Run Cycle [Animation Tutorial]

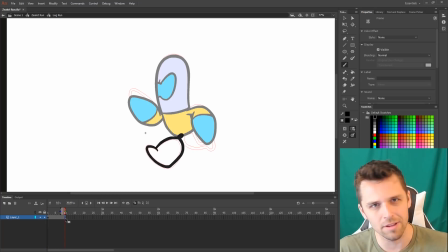4:08 And so it's better to do frame by frame animation for the leg, so they look less stiff and like they're actually running. If you do use a symbol, which you can, it'll just look a little bit more stiff, which is fine when you're starting out. So feel free to do the exact same thing that we did with the arms, with the legs, if you want to make it a little quick.
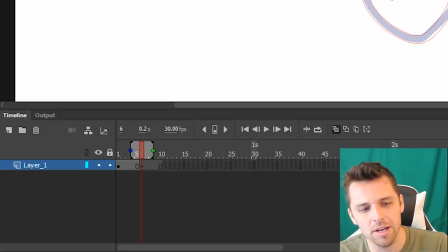4:26 But I'm going to animate each leg frame by frame to show you how it's done. And we're going to start with the key frames of the leg. Again, that is the most forward frame and the furthest back frame. And the most extreme frames are going to land on 1 and 6.
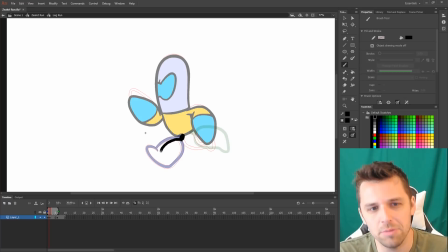4:40 So we do those first, and then we do the in-betweens, which is every frame in between the keyframe. And that's basically joining them, slowly moving the leg across. As you can see, the foot kind of bends as it moves across the ground. And the whole leg changes a little bit of form.
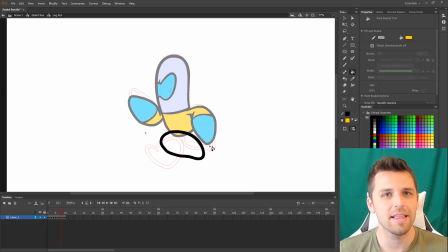4:55 So once we colored that, we're actually going to exit the symbol, and then we're going to copy that leg and make a new layer in between the body and the arm that is behind the body.
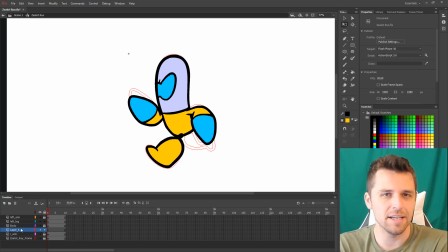5:04 And at this point, if you press playback and you've pasted the leg in, it's gonna look like the zealot is hopping on 2 feet.
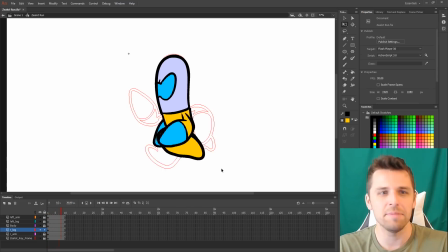5:11 This is what happens when you haven't alternated the animation and start one of the legs on the 6th frame and not the 1st. So we're going to keep one leg on the 1st frame and the other leg we're going to start at the 6th frame, again going to the properties tab.
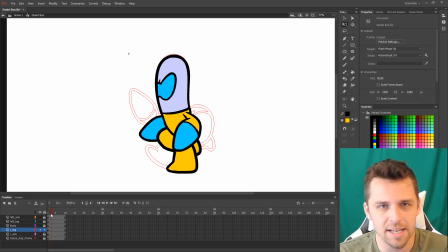5:27 You want to make the right arm and the left leg in sync, meaning the right arm is forward and the left leg is forward,
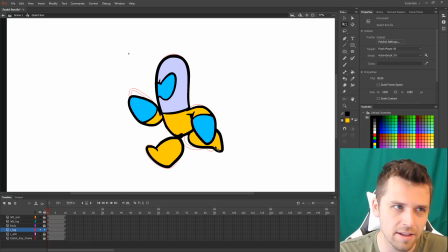5:34 and then vice versa with the left arm and then the right leg. They're going to be in sync with them being at the back. That way it'll allow the zealot to run in a proper motion. If you do the opposite, if you have the right leg and the right arm forward, it's going to look really, really weird.
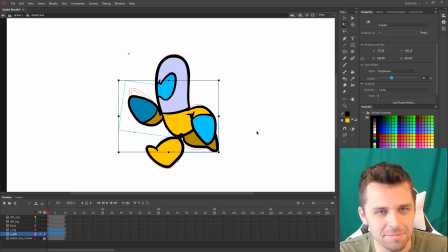5:53 And it obviously doesn't make any sense because it's like you're pulling your legs with your arms and it looks not the way you want it to look, basically. So be sure to cycle the limbs properly,
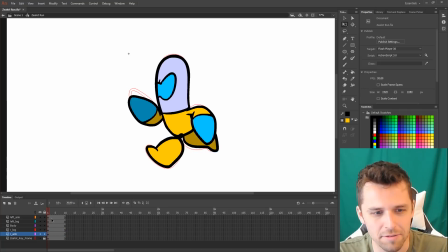6:08 the right arm and the left leg and vice versa, starting on the same frames and the other ones on frame 6. If your run cycle is 8 frames, then it's going to be frame 5.
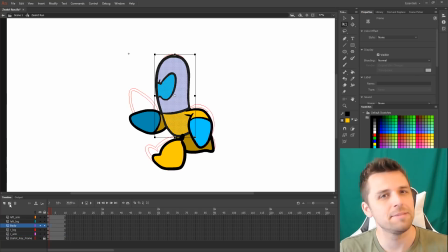6:20 If it's 20 frames, then it's going to be frame 11 and so on. That's going to be the middle frame. To give this run cycle a little bit more oomph, I saved the circle on the chest as its own layer,
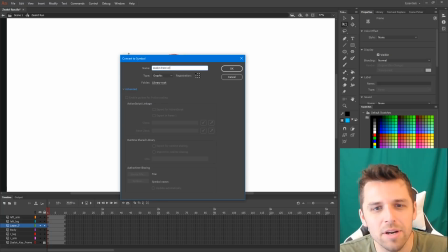6:33 and so we're going to make that into a symbol, and we're going to squash and stretch it as the torso moves
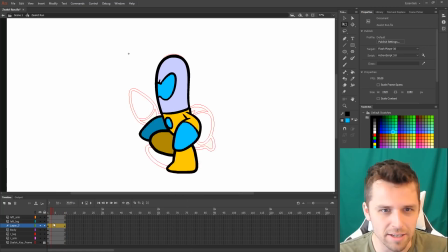6:39 slightly from left to right as he's running. You don't have to do this. You can just draw the circle in.
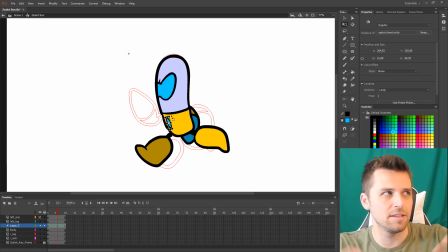6:45 I'm doing this as an additional option of how you can spice up the run.
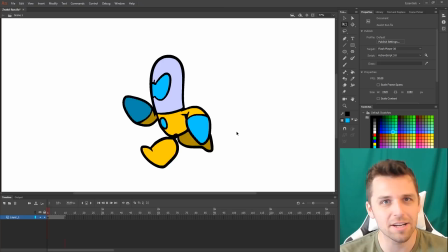6:50 So if you exit the symbol, you can now see the run cycle looks pretty good. It doesn't look too bad.
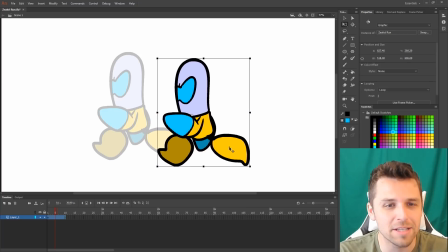6:57 And we can actually spice this up a little more by turning the whole run cycle into another symbol.
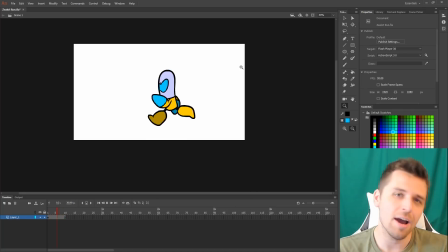7:03 And you can call that whatever you want. The reason why we're going to do this is because right now he's running and he's not bouncing whatsoever.
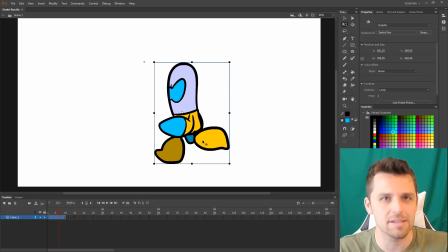7:10 He's kind of almost like he's gliding along the ground.
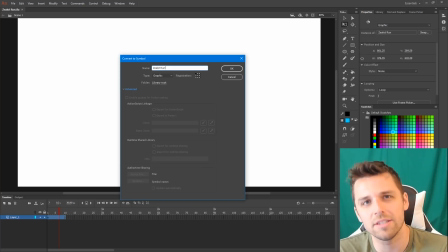7:12 It looks fine for a simple animation, but if you do want to make it a little bit nicer, you can do this as well.
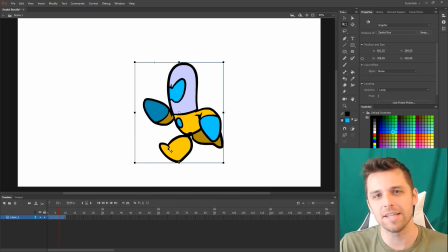7:19 So once you made the whole run cycle into an additional symbol, we're going to right click and make it into a motion tween, and we're going to make the zealot bounce up and down.
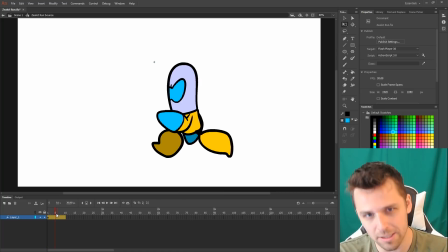7:29 So in this timeline, you want him to bounce up and down twice because there's 2 legs that are alternating between the 2.
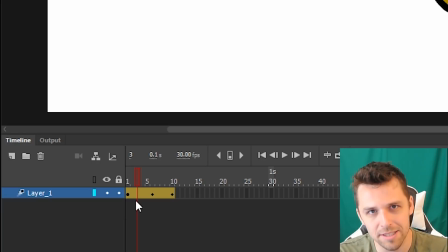7:36 So we're going to make the first frame and the last frame the exact same keyframe. You just press F6. You don't move it yet. And then the middle frame, again, this is frame 6. We are going to make that the exact same position as well. So we can hit F6 on the middle frame as well.
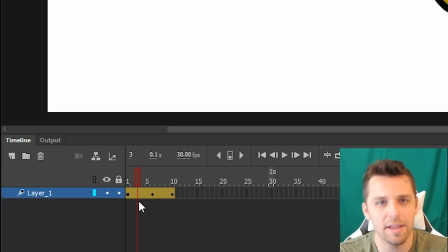7:53 The frames in between these 3 dots, we can actually,
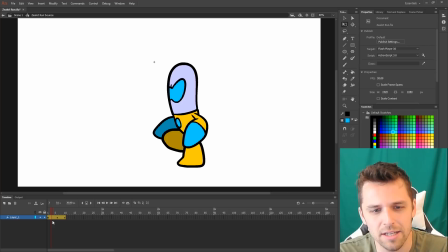7:59 I think I chose the frame 3 and then frame 7. We can drag the symbol down a bit on both of those, frame 3 and frame 7. If you play it back, you can now see the zealot is bouncing a bit. I even made him bounce forward, not just up, but a little bit forward, not too much. You don't want to do too much.